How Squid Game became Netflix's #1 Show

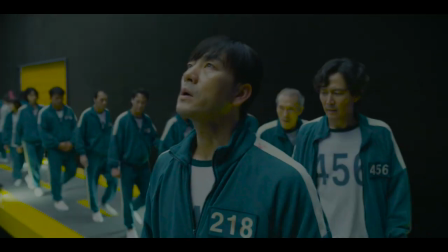So when one of the teams that steps up onto the platform consists almost entirely of Gi-hun and all his friends,
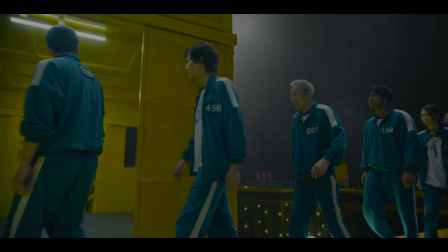we immediately know that they're obviously not all going to die halfway through the show.
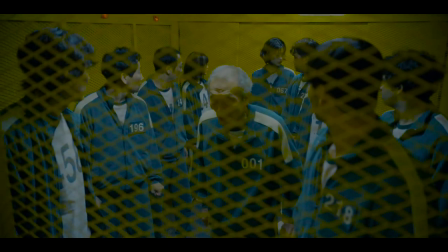But Squid Game knows better than to pretend that they are, in order to make nervous an audience that's already two steps ahead of them.
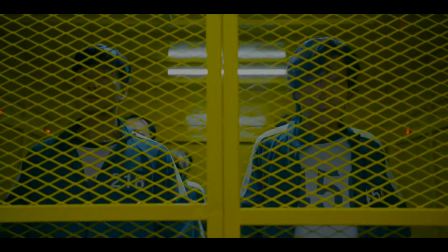So instead of the focus being on whether or not our characters are going to win, the focus shifts instead to how our characters win.
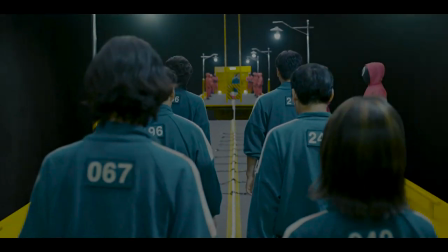That's made the interesting part. Just before the tug of war game begins,
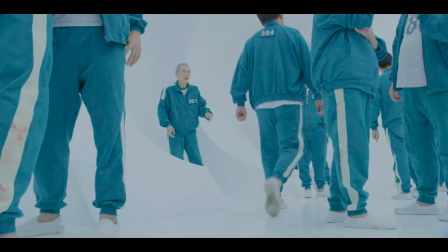Ilnum, who was crucially thought to be useless in a strength competition due to the fact that he's about 80,
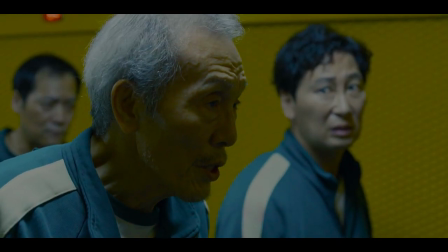explains to everyone his old tug of war team strategy for victory.
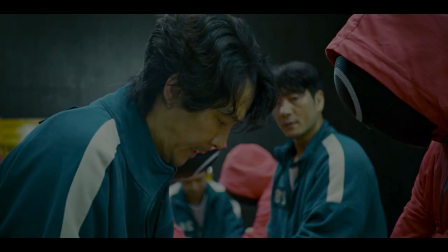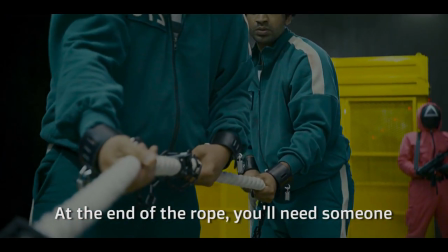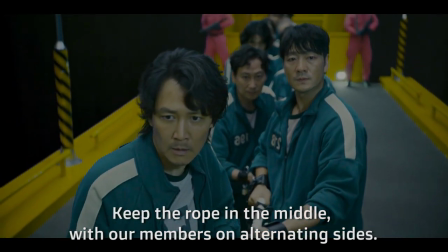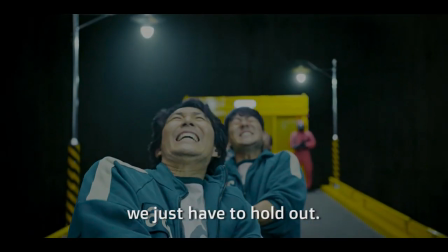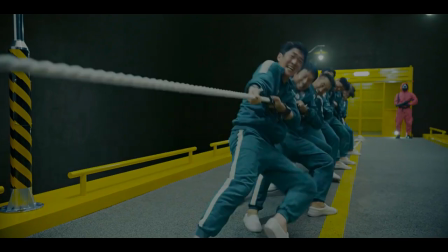But like all good movie plans, something has to go wrong.
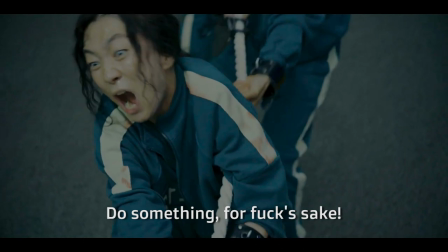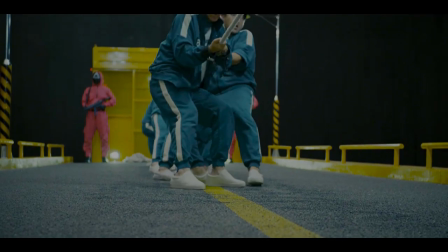It's only quick out-of-the-box thinking from Sangwoo that saves the team's lives.
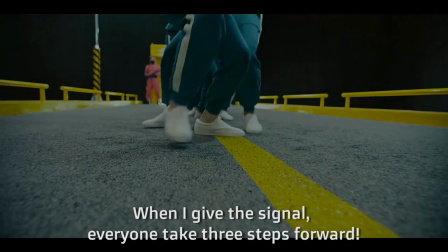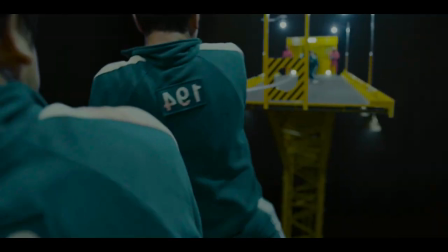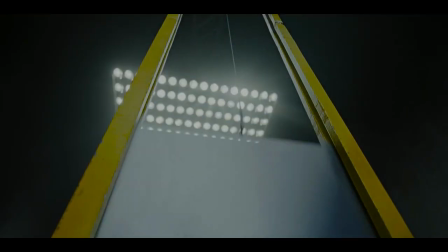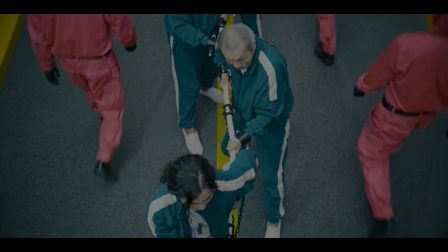It's fascinating to watch the thought process that leads to the team's victory. Exhilarating to watch it play out,
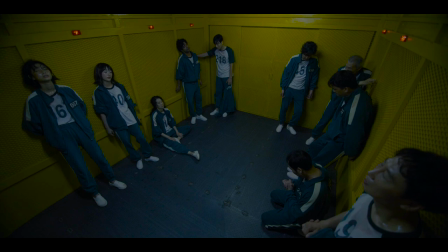still somehow a relief to watch our characters walk away with their lives even though we already knew that they would, and it's just so good.
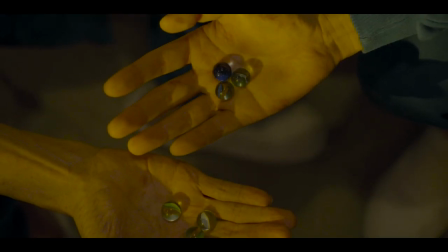So good. It's so good to see respect for the audience not get shipped out in a dinghy when the budget gets too high.
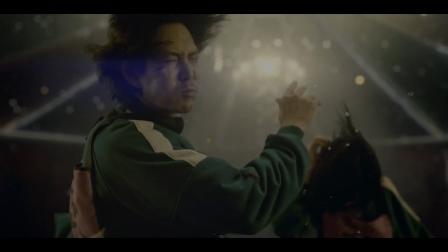For these reasons and more,
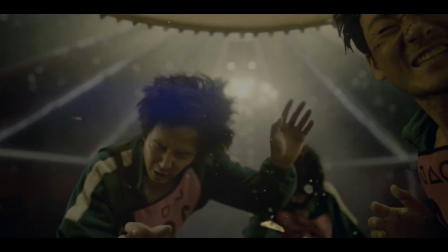Squid Game is obviously and subtly a thing of beauty and it deserves all the international attention it's getting and more.
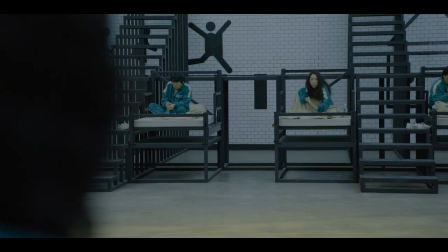The show applies creative management of tension in an environment where we already feel like we have the answers to great effect, but when it wants to, Squid Game is entirely capable of some good old-fashioned shitting of pants.
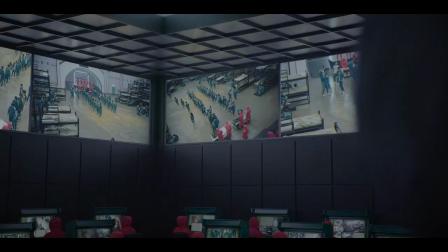After one of the early games, a nerve-wracking chain of events kicks off.
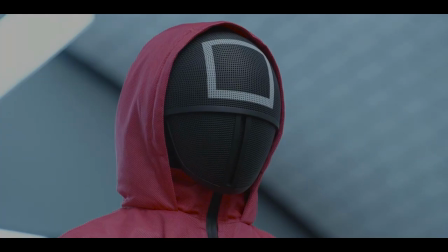We already know that the guards are totally ready to let the players die or kill them themselves.
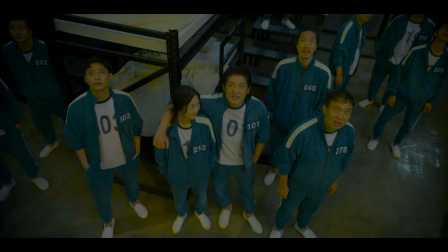And we know that with the death of each player in the games, 100 million won is added to the prize pool.
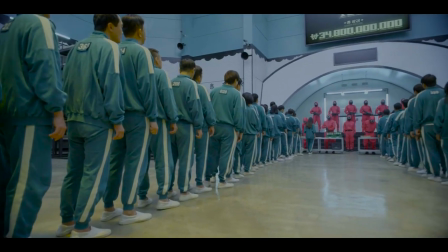Exhausted and hungry after one of the games, the players are given dinner by the guards.
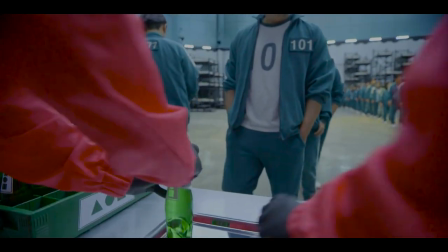There's exactly enough food for all the members,
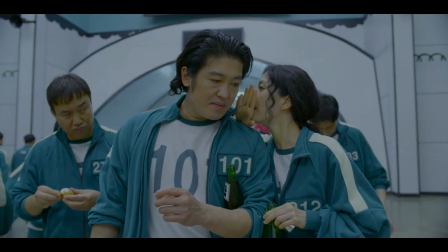but a spanner is thrown in the works when a group of malicious players cut back into the line for seconds, causing five other players to go without dinner.
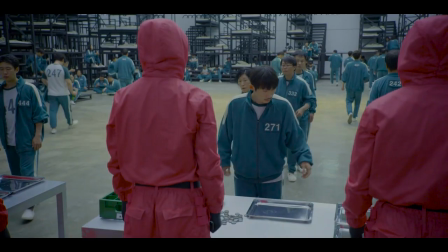One of these players wonders how this can be.
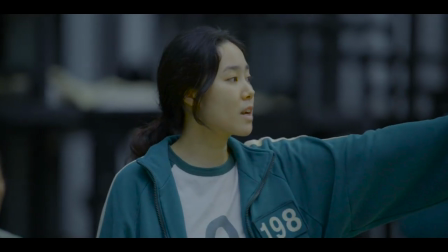A woman from the cut queue speaks up.
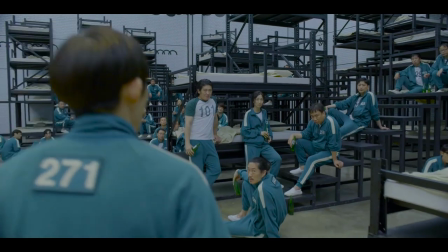The player making the fuss storms over and demands what is rightfully his.
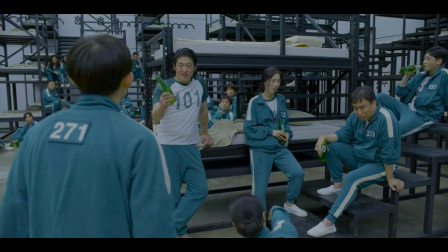It doesn't end well, with Doksu, the strongest and most insidious of all the players,
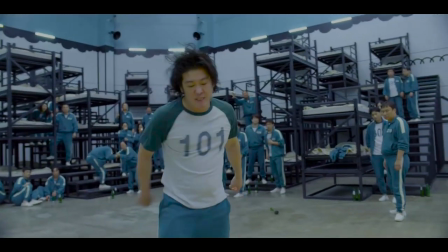beating the man to death, in full sight of all the players and all the guards, to no protest from any of them.
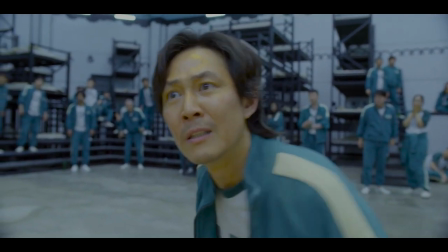Gi-hun finally speaks out, decrying the killing, shouting that the players can't stoop to this level where they just kill each other.